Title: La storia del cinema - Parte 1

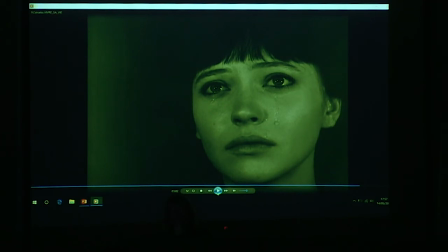5695s
Avete visto anche soltanto da questi pochi secondi del film l'intensità, questo rimando di doppia intensità con questa mise en abîme, questo gioco di specchi tra le due attrici e con queste inquadrature chiusissime sulle due donne, là anche
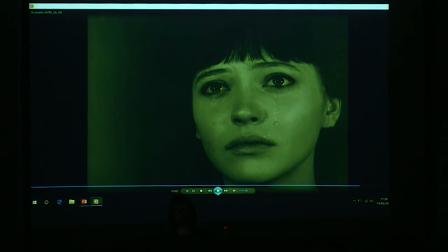5716s
sull'uomo che interroga Giovanna d'Arco e che le dice che sarà uccisa sul rogo
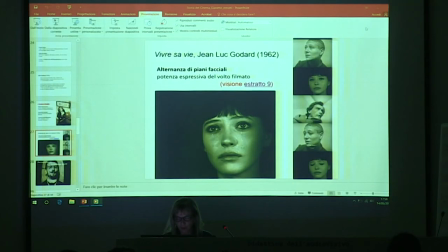5725s
È un film straordinario, molto, molto emozionante
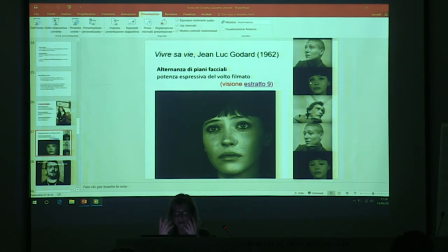5734s
che ben dà l'idea della potenza di queste inquadrature giocate soltanto sulle riprese dei volti. Quindi continuiamo. con questa, come dire,
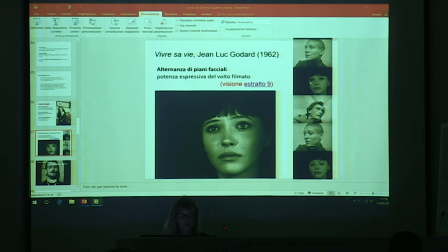5750s
dimensione così potente del primo piano, ci si spiega perché vi sono alcuni volti, e l'elenco potrebbe essere infinito, che sono indelebili, alcuni li condividiamo tutti, fanno parte della memoria di ognuno di noi,
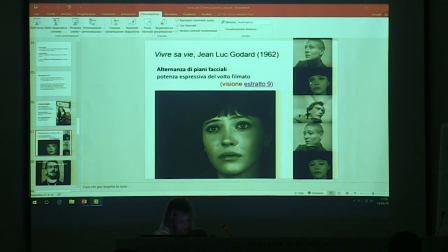5767s
altri no. Abbiamo appena visto Anna Karina e René Falconetti, ma possiamo pensare a Chaplin, a De Niro, a Greta Garbo, a tutti gli attori che volete e che vogliamo
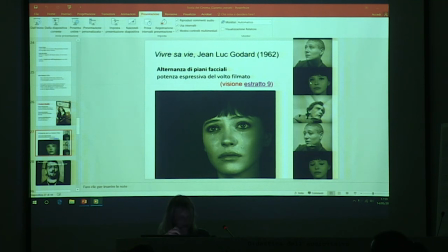5784s
del cinema passato, del cinema contemporaneo, e che rientrano in pieno in questa potenza del volto. Ciò che a noi interessa adesso invece è piuttosto non tanto concentrarci sui film.
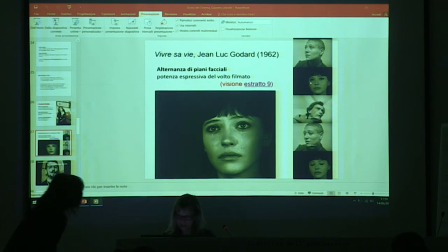5806s
Sì.